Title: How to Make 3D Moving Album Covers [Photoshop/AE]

good? We're back in this thing. Today, I'm going to be showing you how to take any photo and make it moving. Super fire. You can do it to any photo and you can post it on Instagram, use it as album covers. You can have it as a Spotify canvas. You can do so much with this and you can upcharge clients to kind of level up the amount of money you're making. I've personally used it on my Instagram before. I really like the way it looks. It's really subtle of an effect, but when done right, it looks really good. If you're new here, what's good? My name's Bryan. I make music video tutorials here on YouTube. And if you're not already subscribed, go ahead and do that. I upload 3 times a week and we're on the road to 100,000 subscribers. Let me just get into the video and show you what I'm talking about, and then we can break down this effect.
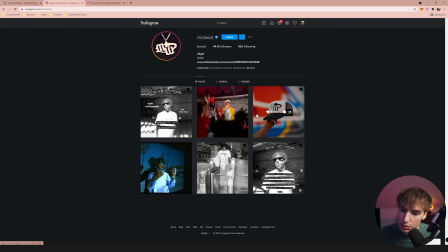So what made me want to do this tutorial is seeing Midwest's album. I thought it was a super fire album, and just the Spotify canvas had this moving photo.
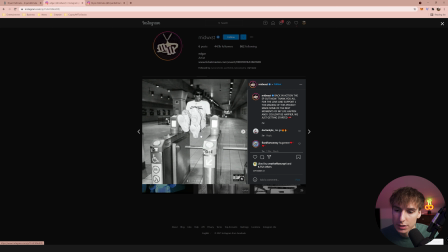You can see here, I already have a tutorial on something really, really similar. So I just want to go back and kind of show you the new methods I've picked up, just a little bit extra sauce and maybe a more efficient way of doing this effect. You can see his legs are moving. There's a little bit of shake in the camera, some blur,
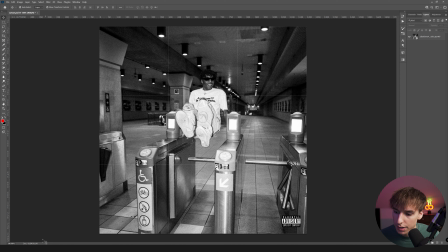just really subtle things that can take a simple photo like this and turn it into something a little bit more dynamic and just looks a little bit more intriguing.
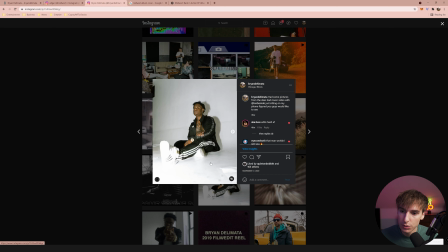So here on my Instagram, if you're not already following me, go ahead and follow me at Bryan Delimata. But I did do these a pretty long time ago, actually, November 17th, 2020.
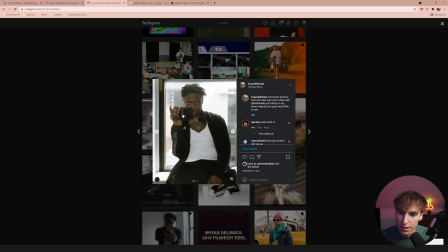Got the piece of paper falling, his leg extending. This one, we got the camera movement and the background moving a little bit.
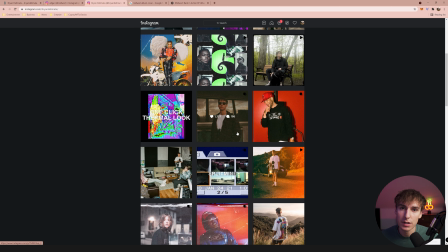I think that one's really fire. There's a bunch of different ways you can do this. So let's go into Photoshop, break it down, and then we're going to have to move it over to After Effects.
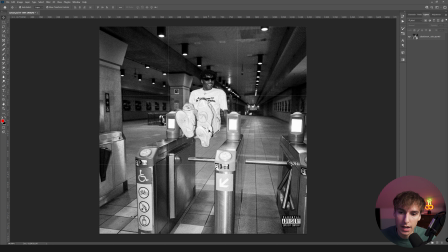All right, so now that we're in Photoshop, what you want is you just want to drag in any image that you want to do this to. You can pretty much do it to any image. I would suggest having something where like the limbs kind of would make sense to be moving, right? Like if they're standing on the ground, you probably wouldn't want to move their legs back and forth unless you were like making it look like they're running, because it wouldn't really make sense.
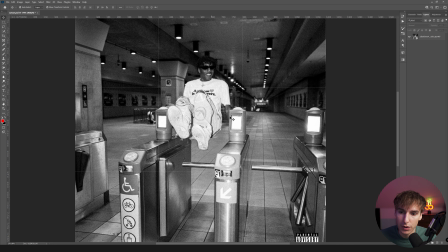This photo is like perfect for making his legs move. So I like that, but it wouldn't really make sense to like make his arm bend or anything in this one.
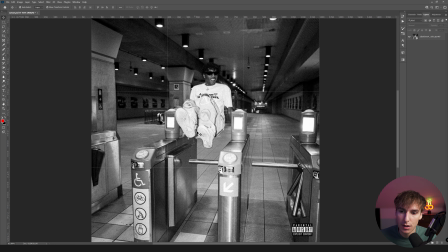So while you can do this to every photo, just make sure it makes sense when you're doing it, because if something is like unrealistic, it's really going to stick out.
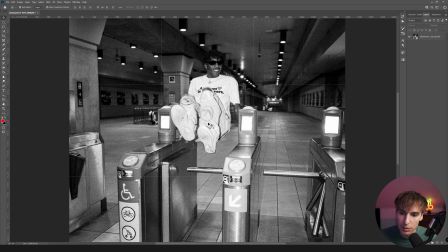And if something was like more realistic, like his legs wobbling here, the viewer isn't going to really even pick up on that.
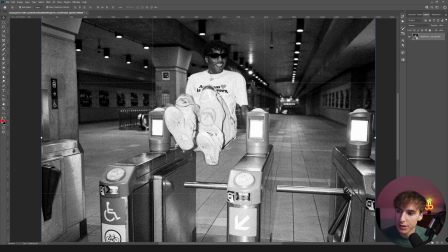It's just going to be like a subtle thing that interests them a little bit more. So the first step I do when doing this is I mask out the limbs or the part that I want to move.
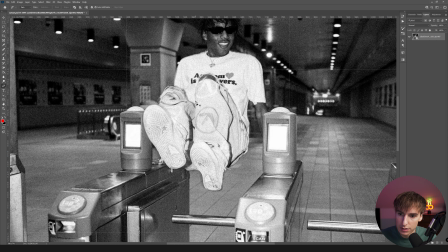So here, can see we kind of have his leg right like this and goes around, and I'm going to pick up the shadow as well, because if you were to move your leg to left or right, the shadow would be picked up and kind of cast over his other part of the leg.
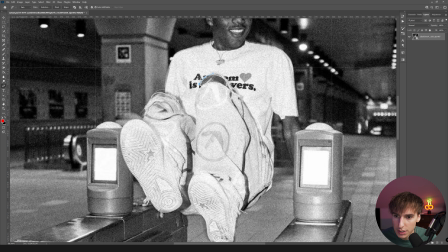So I'm going to kind of mask out here, probably go right around there. I would suggest using the pen tool. I think that's probably going to be your best option. I wouldn't really use anything else for this one. If you're just clicking around, if you click and drag, you can bend it.
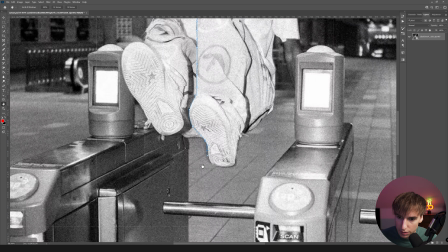So I'm just clicking and dragging around these bends. Try to be as precise as possible. The cleaner you are with everything here, the better it's going to look.
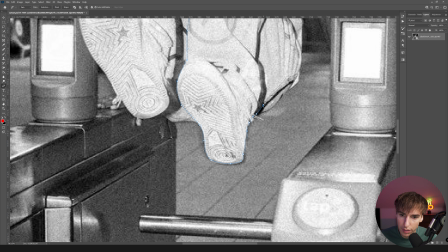I'm going to go a little fast for the tutorial's sake, so it might not look absolutely perfect. This is one of the ones that you definitely want to spend time on, and if you're executing it right, it's going to look crazy good. I think the one they did in the album cover and the Spotify canvas for Midwest looks really good,
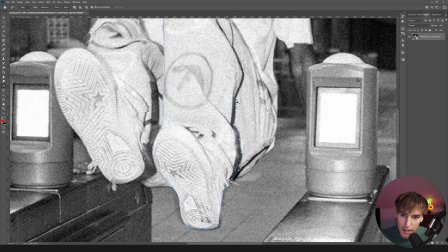and I think not many people were picking up that it was an actual photo. So you can see here, I did pick up that shadow. And the reason I did that is because, again, if he was moving his leg and like the photo was taken, there would still be a shadow cast on his leg. So you just got to think about things like that logistically.
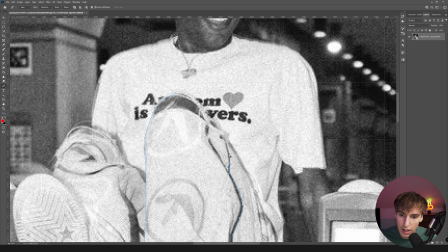It is more of like a thinking thing, and you might do something and then realize a little bit later on, oh, that doesn't really make sense. So you can always go back by clicking Control Z, and I'll be showing you some ways that you can go back and forth between After Effects and Photoshop and make sure that you have everything done right.
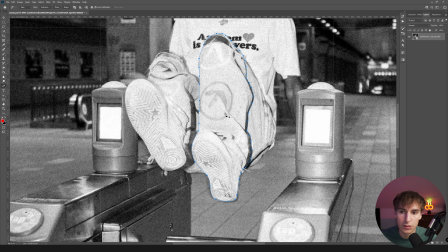So once you do mask out the limb that you want or whatever you want to move, you can move someone's head, a bird in the background, a door, basically anything. Once you do have that masked out, you can right click, make selection, click OK.
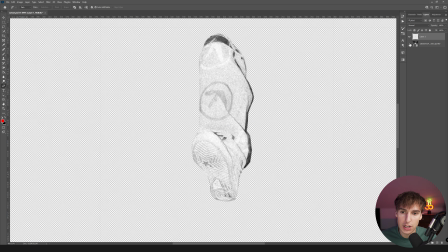And then I click Control J or Command J on the Mac, and then you can see what we have masked out.
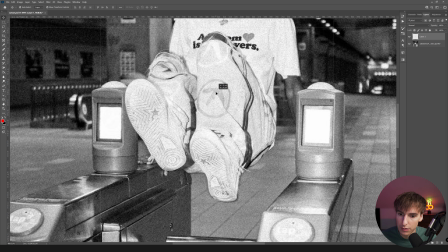I think this looks really clean. You can move it around, kind of get an idea of what it's going to look like. Obviously, we have to fix this so it doesn't show this behind her. And we're going to be moving it to After Effects in a second to really test out what we need to fill.
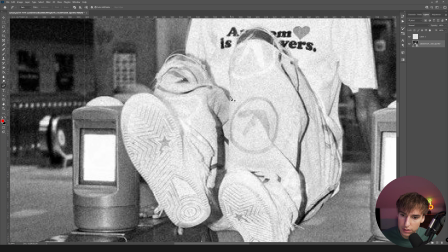But let's go ahead and do that other leg real quick. This one is a little bit more tricky. That might look a little weird, but we can go back and fix it.
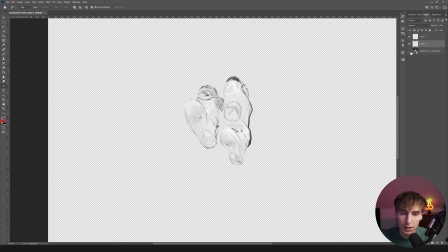So then I'm going to make selection, click Control J. Now you can see if I turn off the layers, you can see what we have masked out.
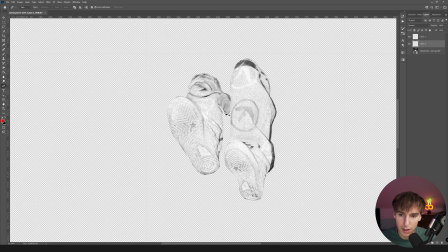That's his legs. That looks pretty good to me. I think it might look a little weird with his leg moving here.
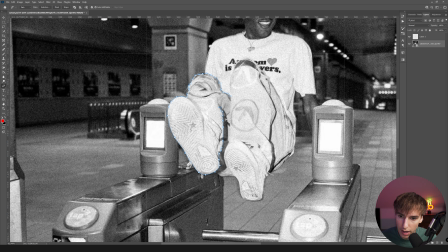So I'm actually going to go back before the selection and maybe just go from there to there.
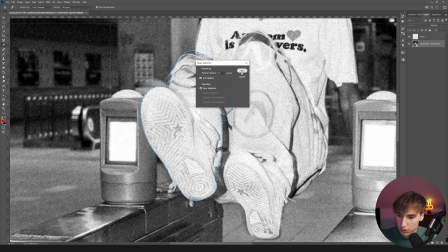I think it will just look better.
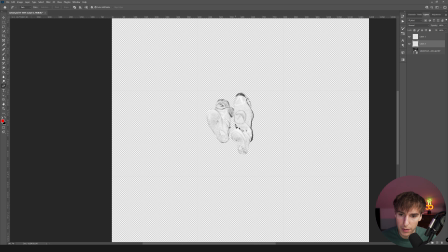Yeah, I think that overall just moving is going to look a little bit better. And then go and turn back on that background layer.
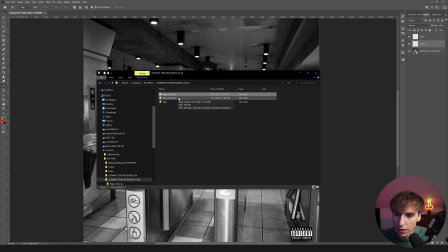If you guys don't already have my Ultimate Texture Bundle, I'd highly suggest you go out and get it. There's so many use cases for this pack, and I'm just going to go and drag on some kind of paper texture just to add a little bit more depth.
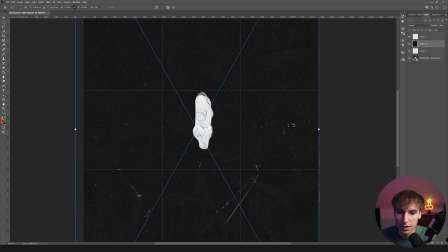You can add this to basically anything. I have tutorials on how to make music video transitions, overlays, Spotify canvases. If you're interested in this video, I'd suggest you check out my other Spotify canvas video where I use this pack a little bit more.
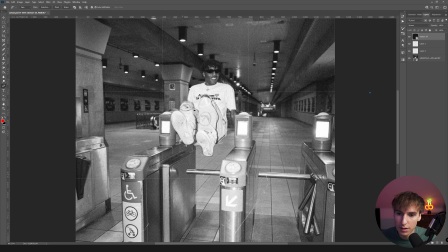We come up with something pretty fire, and I think it'll help you make more money as an editor and director, being able to charge more money for your Spotify canvases, album covers, all that stuff.
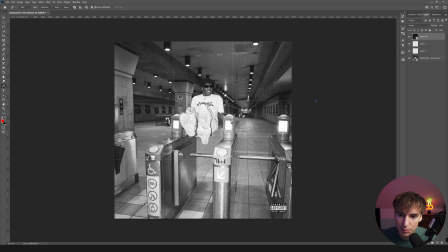So you can see here, I just put in a paper texture, turned to the screen, and it just adds a little bit more of the depth. Honestly, this is a really good photo and it probably doesn't need it,
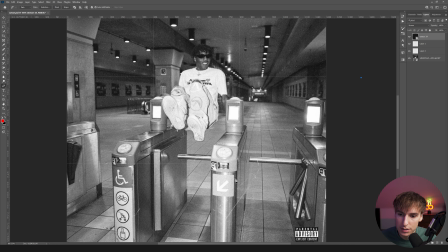but I just like adding my own little sauce to each thing. So that's what I went ahead and did.
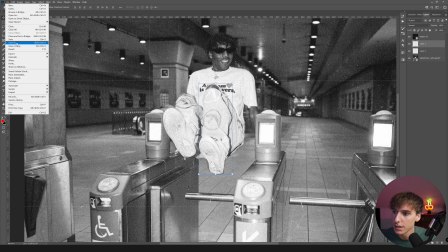So now what I'm going to do before I fill in the background behind his leg, I want to go ahead and file, save this as, and we can do name this cutout tutorial or something.
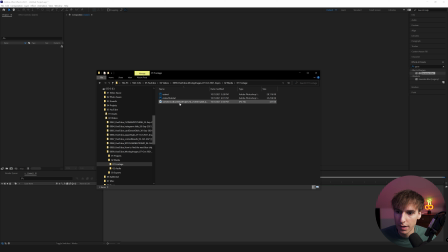Save it as a PSD or a Photoshop file, and then go into After Effects and drag in that Photoshop file. It's going to prompt you an import kind. Make sure to do composition, retain layer sizes, and then editable layer styles instead of merge layer styles.
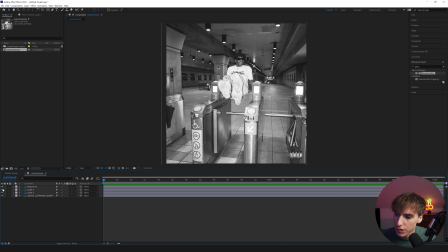Double click on the composition it creates for you. So you can see it imports all these layers that we had, the paper texture, the two legs, and the background.
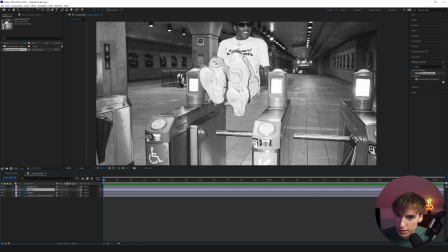What I'm going to do is go and zoom in a little bit so we can see what we're doing, and then go to the transform options.
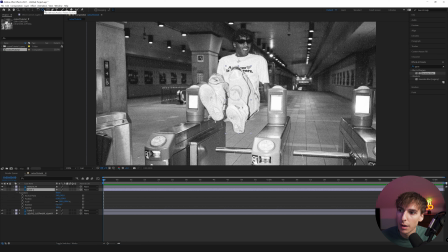And I'm actually going to go up here to the pan behind or the anchor point tool. You can get there by pressing Y. And I want to move the anchor point of this leg to his joint. Normally when you're doing something with a limb, you kind of want to put it on a joint. That way it just makes sense. It wouldn't make sense if his leg was rotating from the center or down here.
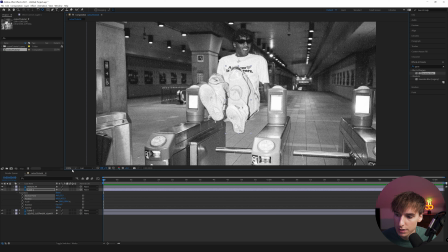You want to do it around joints, and you'll see what I mean in a second if I go and rotate it now. At least that looks a little bit more realistic. Obviously we don't want to do that much, but if you go back and forth, that looks a little bit better than if the anchor point was somewhere like here,
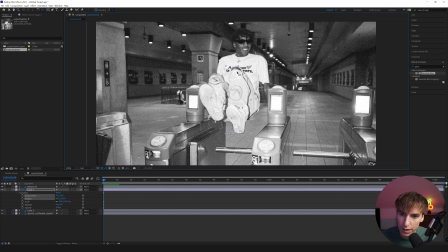because it wouldn't make sense for it to be rotating from the center. So let's go ahead and put it right on his kneecap and then keyframe the rotation and go, this timeline is really long. Let's trim it down. So I'm going to go 2 seconds in and have the rotate go out a little bit, maybe something like that.
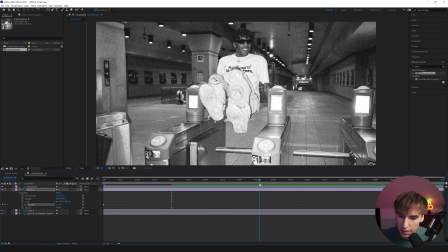3, and then let's go roughly another 2 seconds. Maybe not exactly, so it's not like super robotic looking, and then bring it back down to 0. I'm going to highlight both of those and ease them by clicking F9. Now when we play that, you can see it rotates, but obviously you can see his foot already behind him,
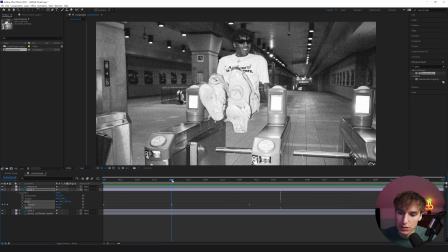and that's why I wanted to bring it into After Effects, so you can go and kind of visualize where you need to fix, because we don't need to really do anything on the right hand side of the photo because it's not going to be going out of there.
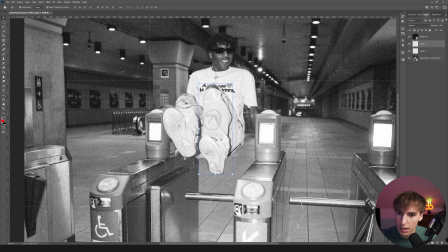So we just need to fix this area of his foot right here down in the bottom. You can see if we're in Photoshop, let's just go ahead and I'll show you what I mean, that we can go back and forth.
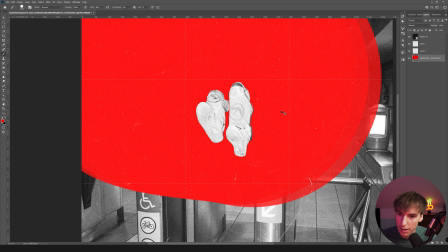If I take this brush and I paint red right here and click Control S or save the Photoshop file,
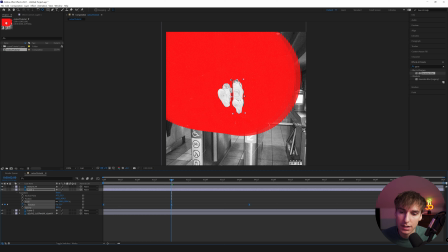you can see instantly once we go back into After Effects, it's going to link that up. So now we can go and let's turn off these leg layers.
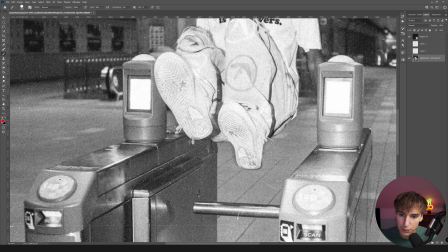I want to replace this area, remove his foot down here and the texture of his shoe. So to do that, I found the best tool is the clone stamp tool.
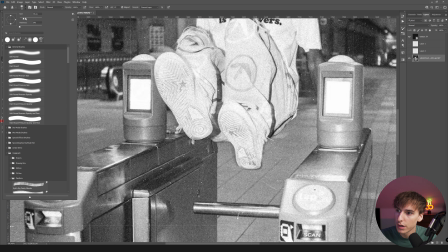If you're not familiar, you can change the size of the brushes with the brackets, or you can go up here and change the size by clicking Alt on your keyboard and selecting an area.
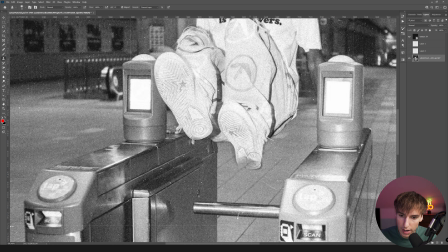I can now drag this and click and drag and extend the area I'm at. And I'm kind of just following these lines on the floor because you don't want to mess up the lines on the floor. So just try to make it as realistic as possible. I'm going in and out by selecting Alt, picking new areas. I think it's good to grab a bunch of different areas.
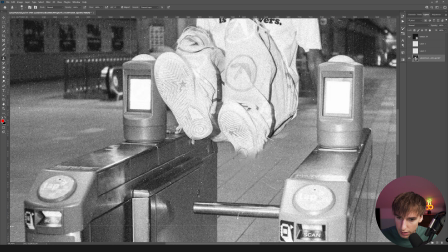Maybe change the size a little bit and we can extend that here.
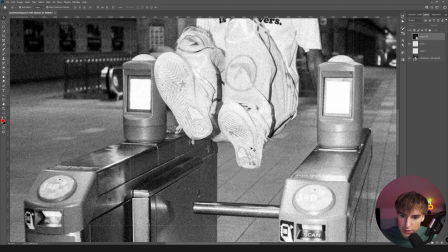And I'm just picking new areas and moving it in. Now you can see if I turn back on that leg layer, if I move it, there's nothing behind it. It looks like the floor is extended, and that's exactly what we want.
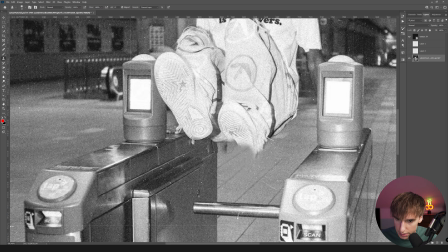So going back and turning off that leg layer, you can just keep on extending, and then we have to scroll in here.
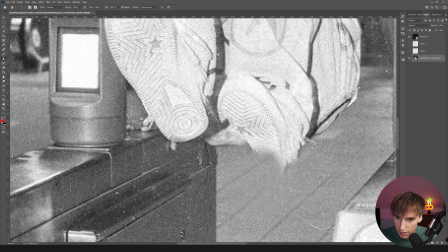I'm gonna pick areas around here, and we don't want that texture of that shoe because it's very clear when like the same patterns are the same.
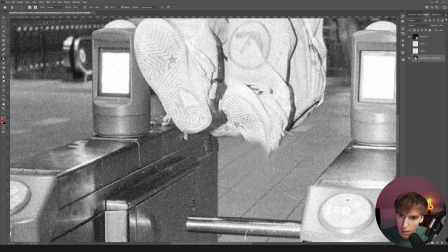So I'm just taking a little bit of the shadow and bringing it in. We don't need to do too much, I don't think. I can't remember exactly what the farthest point that in is. So let's go ahead and do that.
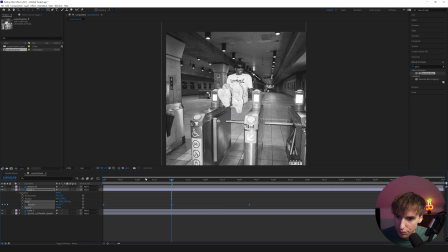And we can click Control S and save that. Go back into After Effects. And if we can find the area where it moves the most.